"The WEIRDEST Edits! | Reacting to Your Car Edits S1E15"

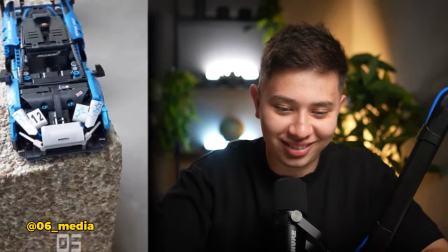(3:54)
It's beautiful that is beautiful We got the particles as well
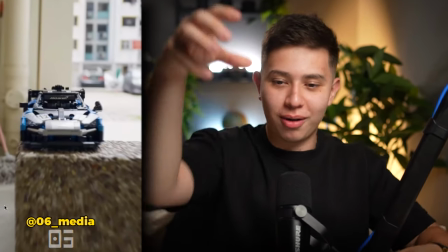(4:03)
oh man that is just my guy just got the car put it there started filming and he made a masterpiece
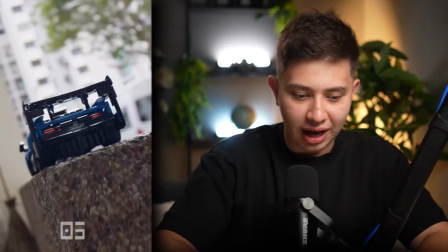(4:10)
beautiful i think this is my favorite shot to be honest like the angle that you chose is so cool like it's nice
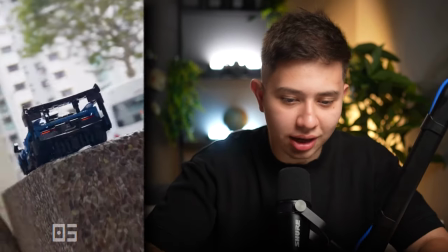(4:16)
and low you're kind of looking up and you got you're doing like an orbit it's such a nice angle i would say it needs a lot more close-ups like
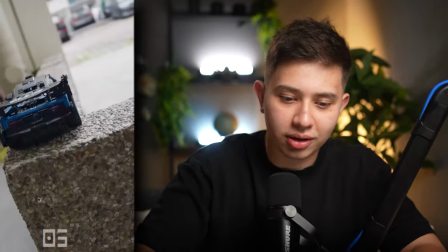(4:23)
proper close-ups like maybe get a macro lens or something um but dope man i love it i love it i'd also do
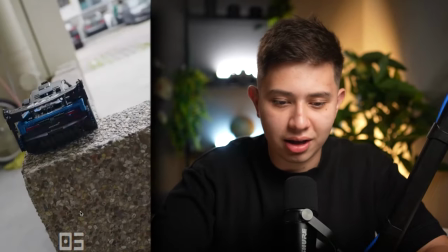(4:30)
something with the color grading because it looks a bit just like standard black colors like making a bit more of a dramatic color grade will be pretty cool um
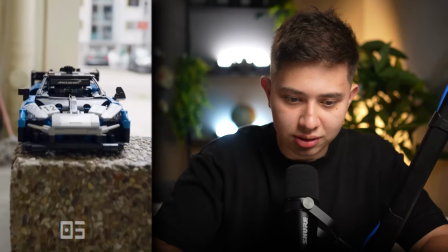(4:37)
and also i think some shots the focus is kind of on here but we're going towards this part so maybe just like when you focus it make sure you focus on the right part o6 media bro great edit man i like that i like that i'll give you an extra point for creativity so
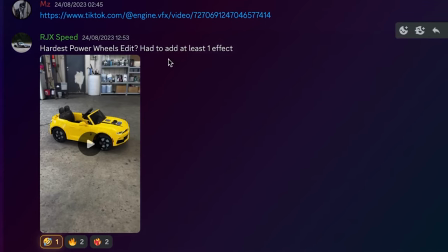(4:51)
3.9 out of 5 lego blocks okay hardest power wheels edit man bro you guys going with it i'm gonna make this okay
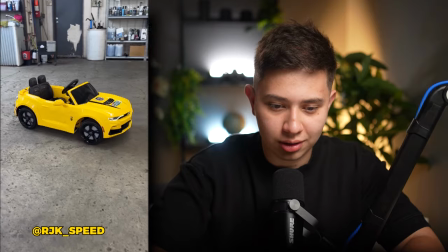(4:59)
this is officially a ridiculous car edits video let's do this what
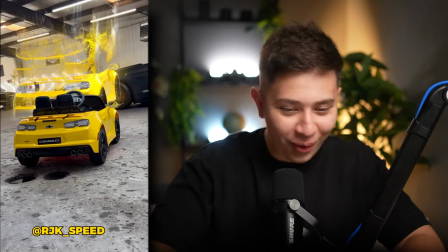(5:07)
a shot yes yo
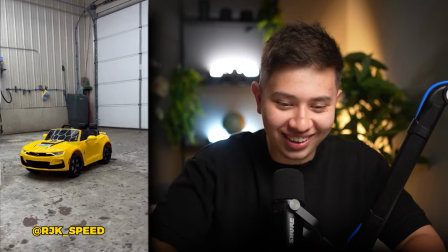(5:14)
that's low key that's a fire car oh
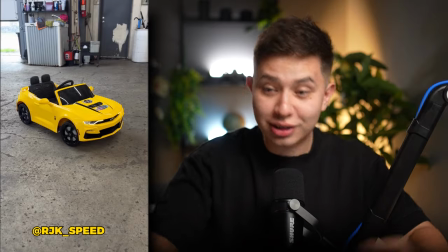(5:20)
awesome transformers of course oh and it's a loop bro gets a loop point i'm telling you anytime you guys do a loop you get an extra point bro the pacing
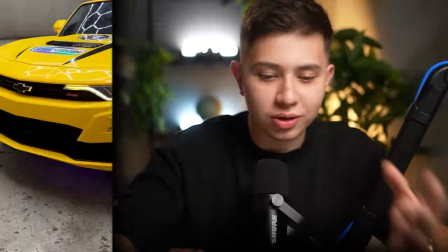(5:31)
of this camera movement the glitchy fire effect i just want money money money i noticed the lights underneath the car this is
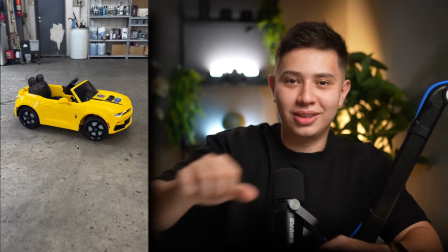(5:38)
so ridiculous i like that transformers i would like to see the the steering wheel as well also how did you make it move how did you do it that's dark man i love this one but i'm gonna give you 3.9 out of 5 bunglebees okay first rate my first robotic
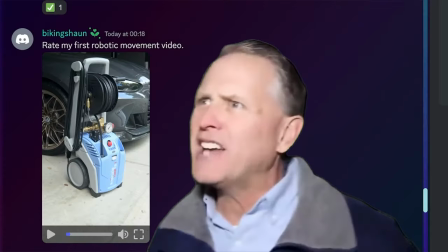(5:52)
video what is that what is that what the hell is even If that's like a tire pressure machine, you're like killing me.
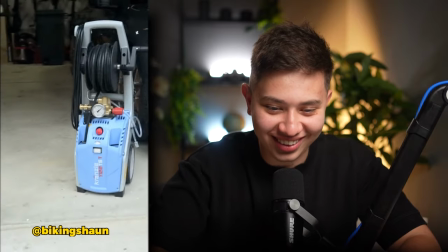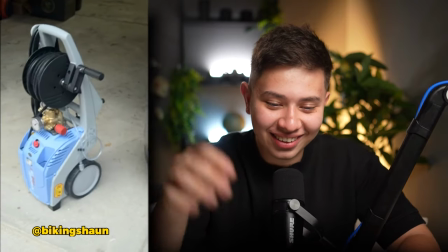(6:07)
I'm sorry. Oh, God.
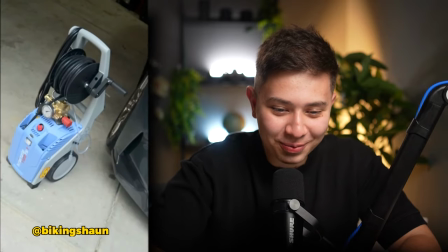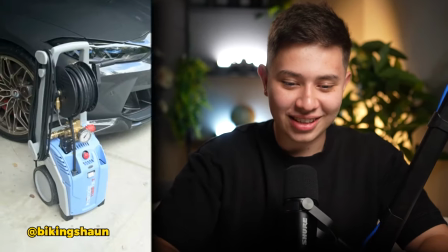(6:18)
The music, dude. The music is so good. This is dope. I would say, I think this is probably the first time I'm shooting.
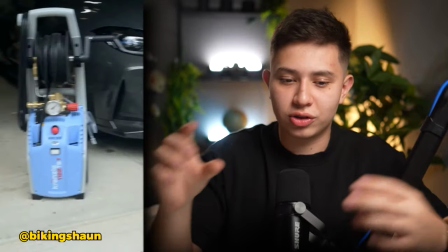(6:24)
If you're going around the object, I would try and avoid swaying back and forth and try and keep the subject in the center. just so that your your pivoting
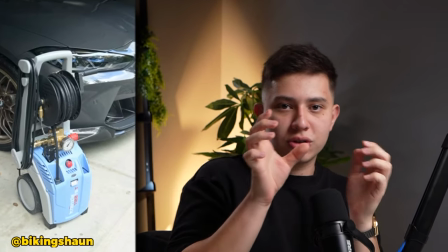(6:32)
pivot point is around the subject if you just do a short little one you have to go all the way around just do short
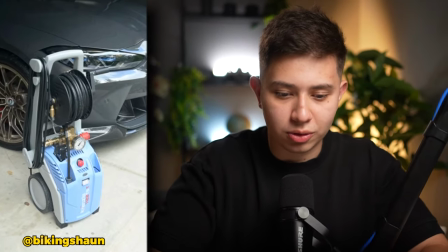(6:37)
little ones especially if you're handheld you're gonna get easy shots to speed ramp to i also try and avoid cutting between shots that look very similar
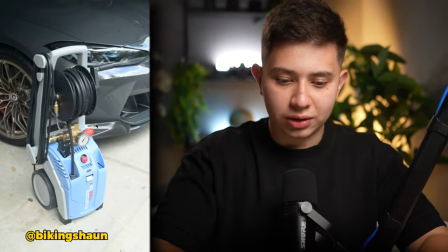(6:44)
from the same angle for example this one's kind of like up looking down the next one's kind of the same and it's just static like this switch
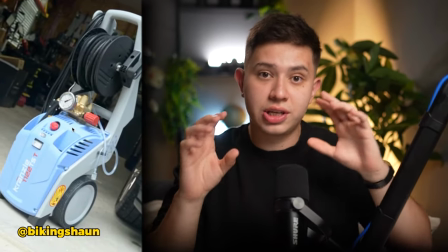(6:51)
to the like this first rubber shot is really good you're lowering down and you're changing your perspective which is really good i would just say that the movement here with
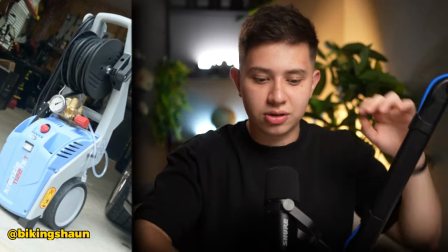(6:58)
the camera you really want to stay focused or locked onto something so here like you're swinging away and then you're getting to the
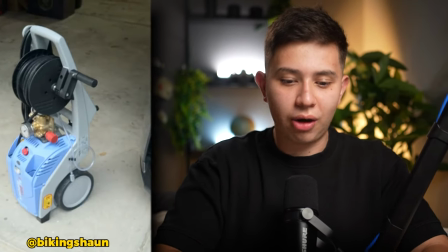(7:05)
to the actual object it's just a lot happening i would just focus mainly on getting some better camera movement maybe get a
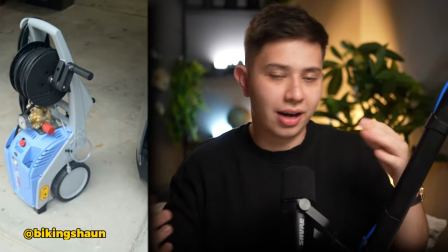(7:12)
gimbal it's usually better with a gimbal than doing a handheld and yeah just improve on your camera movement it looks like you know what you're doing and you're trying to be funny i'm gonna give you an extra play for trying to be funny lots of room for improvement definitely want to see you try more and send more discord so i can rate them so i wanted to give you 2.5 out of 5 um yeah i'm excited to see what you do in
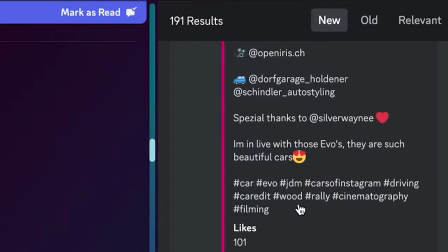(7:30)
the future let's look at this one by marvin x
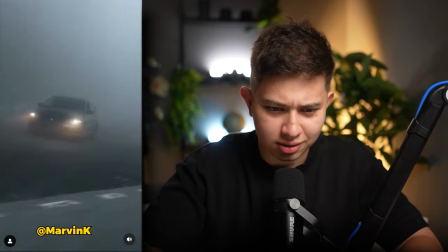(7:35)
oh wait oh that oh yeah oh wait wait wait that looks like a film dude
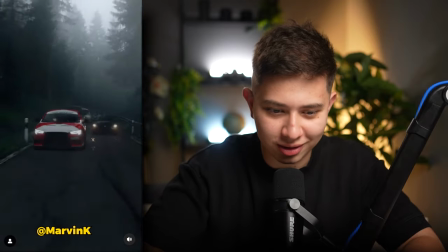(7:45)
i love the feel of the stick that's a little crossbait